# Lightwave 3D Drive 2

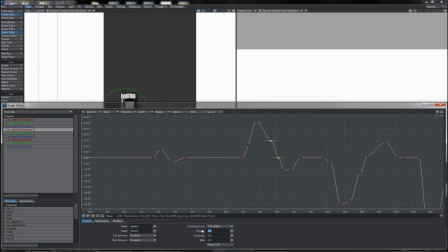(24:58)
We've got two keys here, so let's set those both to zero. And I think that this first one can go slightly negative like that, whilst our little hold point here can also drop below one, so we get a little bit of overswing.
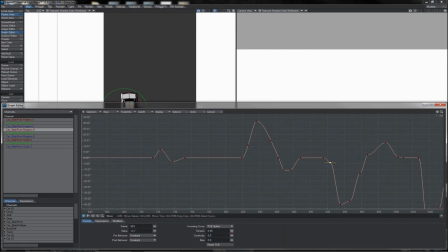(25:12)
This guy here can definitely drop back, so that becomes smoother out of there. This guy can drop below one a little, but then of course so can the one following it quite a bit, so that gives us some little overshoot like that, smooths out our curve.
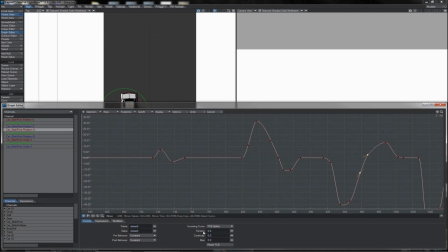(25:30)
Try these two guys just by default at zero, and they seem to hold pretty well, and then everything here seems pretty good. That definitely doesn't need to be tension one, so we can bring that right down, so that's smoothed out there.
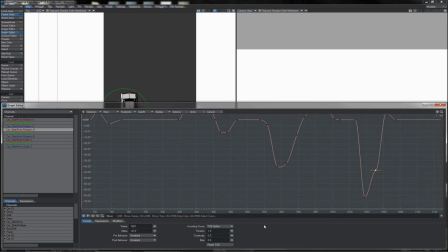(25:44)
Then we have this guy here, which can definitely go negative to give that a real roll. Then we've got another hold here, so once again we'll just bring that down slightly,
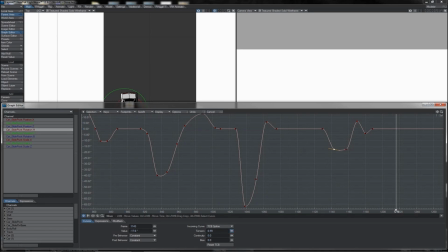(25:57)
and I'm actually going to make that slightly asymmetrical, so it's got more roll coming in and then starts to work itself out there.
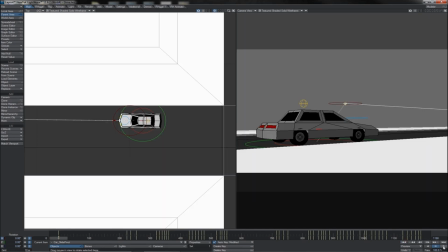(26:05)
Okay, so let's watch it all back and see how our fella appears to be going.
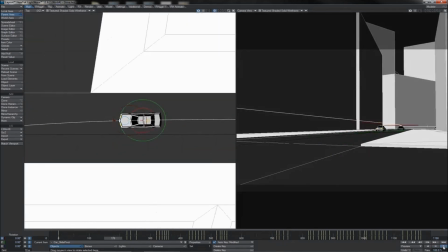(26:11)
He's looking pretty nice, some nice movement and life there. Yep, bit of slide on that corner, looks good.
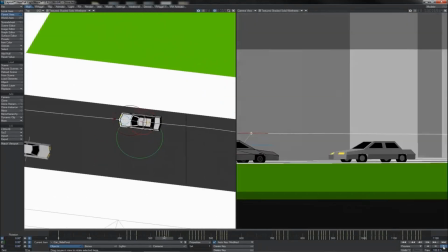(26:18)
Coming round, yep, little bit of a wiggle coming into this corner.
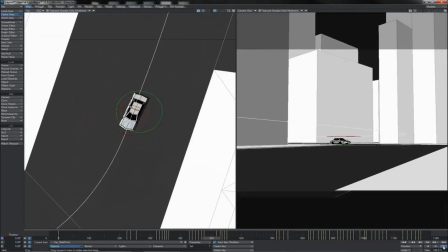(26:23)
Nice overshoot there, looks lively. That looks fast. See, the tail slide really accentuates that quite a lot.
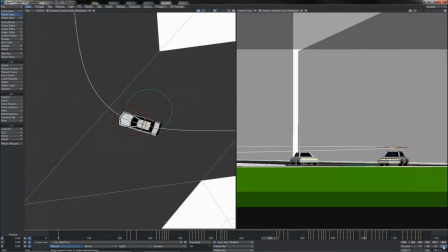(26:31)
Coming in here, brakes for this really quite tight corner, accelerates out a bit hard, giving himself some tail slide.
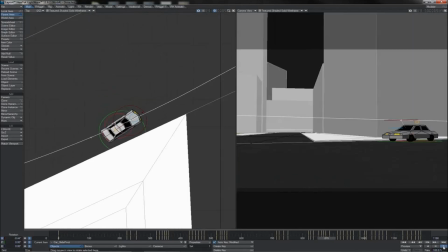(26:39)
Get some good slide coming in there, correcting out hard. Coming across here, woo, really overshoots on that corner.
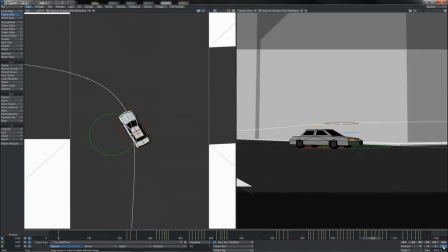(26:46)
Yep, we see the little wiggle coming out of there. Hard handbrake, look at that, very nice indeed.
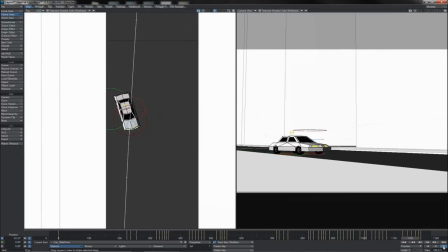(26:51)
Coming round here, a little bit over, and very tidy indeed.
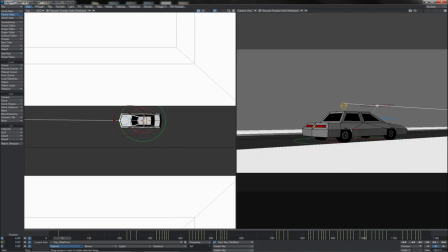(26:57)
Okay, once we're happy with the details like that, which is really, you know, the path animation of the whole thing,
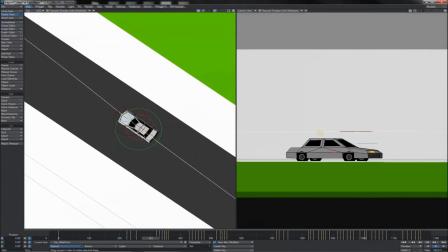(27:04)
and we've started to, you know, put in some of the actual weight of the body itself to,
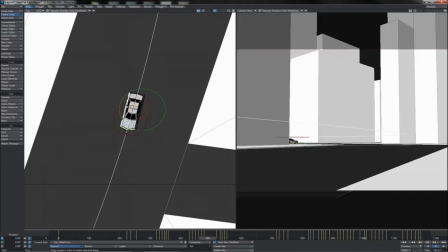(27:08)
you know, give it this sense of follow through and overlap and so on like that,
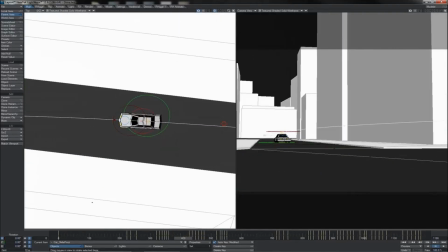(27:14)
we can start to work in other details of the body's physics, essentially.
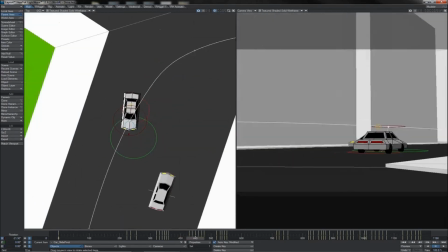(27:19)
What we see at the moment, of course, is that when taking these corners, you know, the car is still holding very flat.
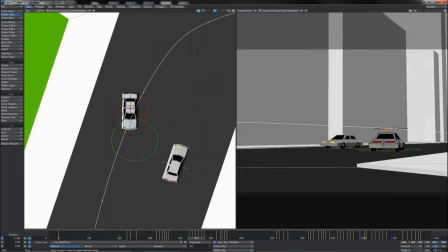(27:25)
Obviously, it needs to roll around and do stuff on its suspension, so we'll work that in next.
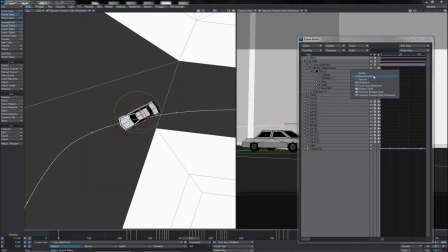(27:31)
That'll be easiest in a perspective view, so I'm just going to hide my actual city there for the minute,
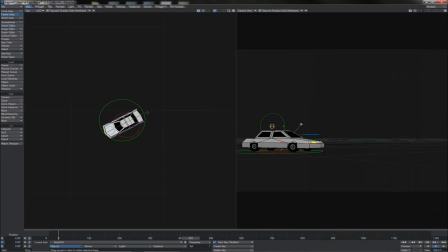(27:38)
because that'll only block my view continuously. And we'll get hold of the body roll object here, so that we can begin rolling him around on his suspension.
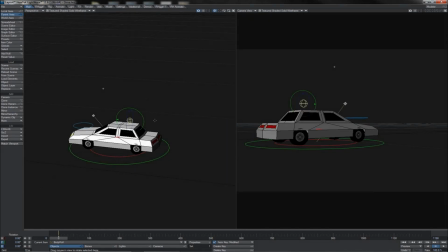(27:50)
So, first thing that we'll do then, as he begins to take off here, is we'll just turn him back a little bit on his suspension, so he gets this, you know, bit of a lift-off effect, like that. Hold that for a couple of frames before setting it back down to zero again.
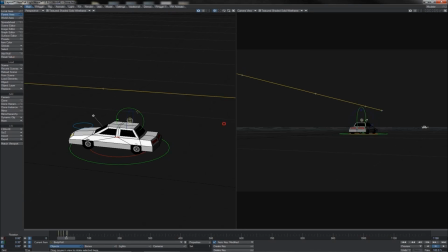(28:08)
We can put a little bit of, you know, nudge on it if we want, so it just gets a little bit of a bounce. That's fine. So, there we go, rolling along like this, coming broadly straight at this point.
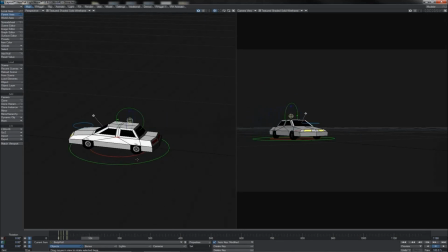(28:23)
We've got a slight curve there, but not much, so we don't need an awful lot else taking place.
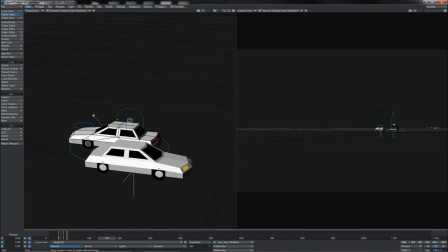(28:29)
Again, doing very slow turns at the minute. Okay, and now we're coming up there.
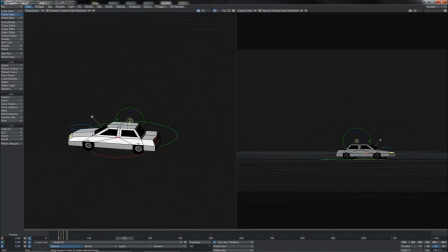(28:37)
Okay, so there's our first hard turn like this. So let's just watch him as he does this, as we can see where we want to really be putting our roll on. And I think it's probably going to be starting around here.
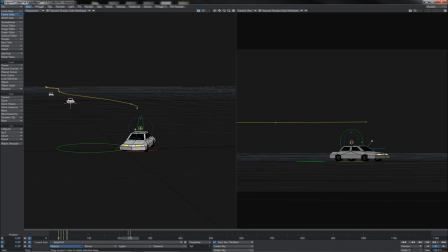(28:50)
So as he comes there, really into the edge of it, and we'll tip him over like this. So the suspension's taking that there.
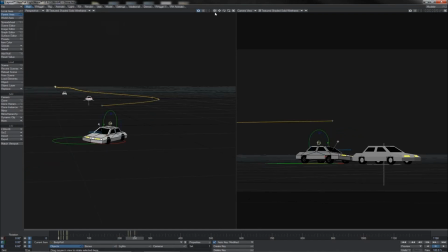(29:00)
We'll hold it until probably about here, and then I'll dodge it back slightly the other way as it sort of softens and corrects. So I suppose we're doing quite soft-looking suspension here, aren't we? And then we'll put it back to zero there.
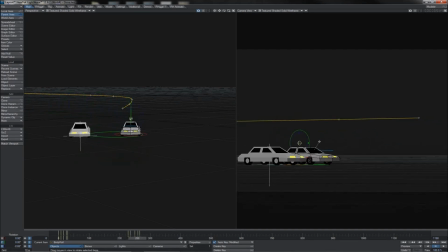(29:16)
So now we see he starts to really gets that idea of speed and weight and action coming in now as we roll his body suspension around the corner.
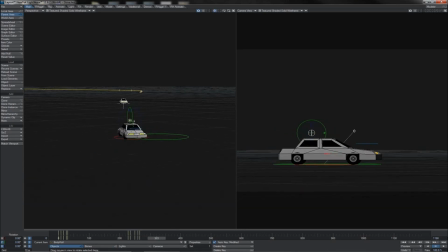(29:29)
Okay, that's pretty nice. Let's come along to his next one. That there, it's got, you know, some weight to it. Not too much, but a little bit. So let's work on that, make sure that that looks, you know, decent.
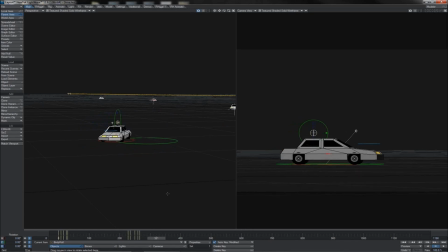(29:45)
Yeah, he's certainly sliding a bit there, wasn't he? He was doing a bit of a tail slide, so let's say around about here. Then there, as the slide comes right over, tipped a little bit over that way.
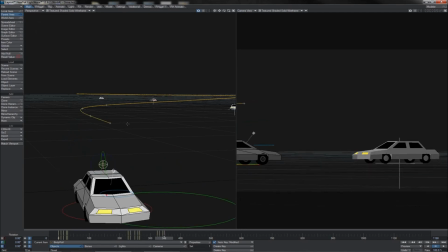(29:59)
It'll hold that till about there before rocking back ever so slightly to the opposite side, I think, but not so much. And then correcting back to zero like that by this point.
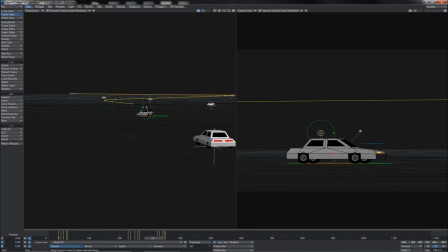(30:12)
So let's have a little look at that. Meow. Yeah, okay, look at that. That works really nicely once again. It's not such a hard corner that he's taking there, but it is a bit of one.
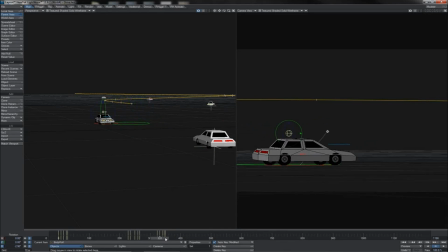(30:24)
And what I think we'll also do here is, since he is slowing down a little bit as he comes into that, is we'll begin to tip him forwards just a little bit. There we go. Give the idea of the braking, a little bit of lock back as he comes out.
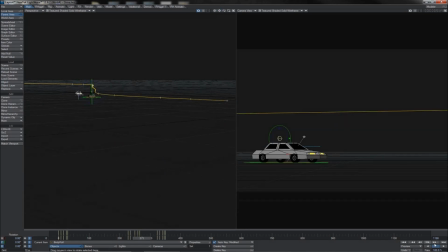(30:43)
So let's just play that so as we can actually see it happening, see how it works and goes. Yeah, that's nice. And again, here you see the camera view as he dips forwards and sideways slightly.
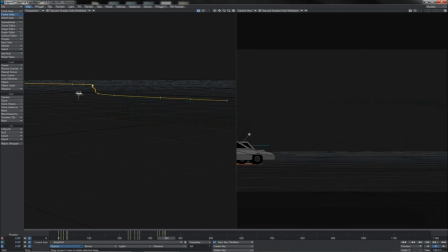(30:57)
You get this real idea there of him just touching the brakes as he, you know, hits that corner, and then it bobs up again as he, of course, you know, eases off them and hammers back on the accelerator like that.
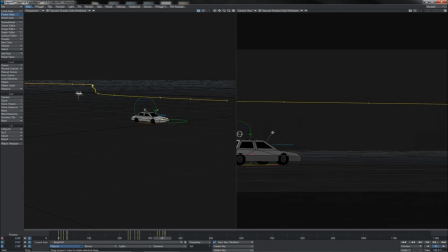(31:12)
Look at that. Lovely from the camera view. Really lovely. Okay, so where next, dear car? Driving along here, it's all reasonably straight. Okay, now we've got this hard corner here. So really starts to turn there.
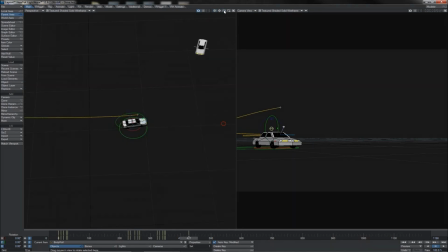(31:29)
So that's where I'm gonna key his body roll. Let's just appraise myself of how much he sped up or slowed down through this. Bit of slowdown. So again, do that sort of braking action there. So tip him sideways slightly. Comes right around that corner there.
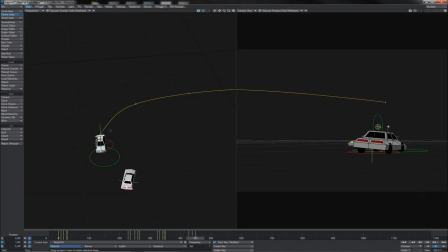(31:47)
Keep him tipped over ever so slightly more and still keep him tipped forward slightly, but we might ease up that little bit of forwards tip just a scotch. As really there, the deceleration is starting to, you know, lessen, and he's starting to speed up again. I think by this point we'll reset him there,
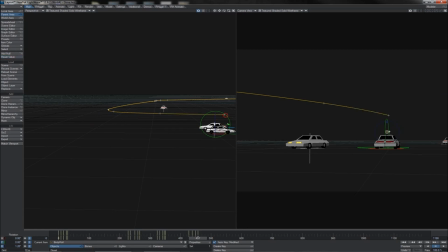(32:08)
roll him back the other way slightly and begin to pitch him up as his acceleration begins, and then back to flat again by this point. So we can see, yeah,
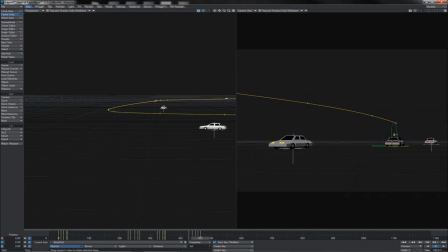(32:22)
once again we get that lovely little weave action going on in the whole roll of the body there. So very nice again. Let's stick with him as we come up now to this really fast corner that he takes there.
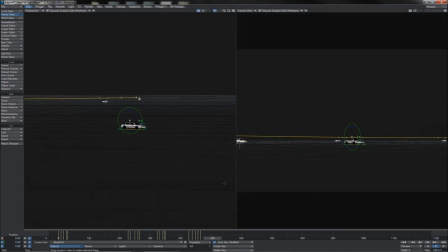(32:36)
So that's going to take, of course, a lot of action. So he's coming in here and just starting to take the turn there, about 5.10. So we're going to go there, and then 1, 2, 3, 4, 5, 6. Really just beginning to roll. The forces are taking hold of him like this.
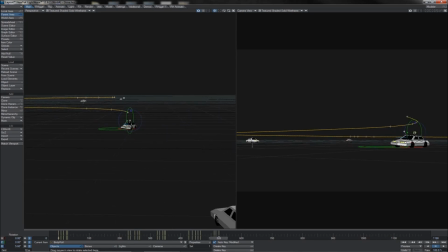(32:54)
And then as he comes round hard there, that's where the body roll really sort of maxes out by that point there.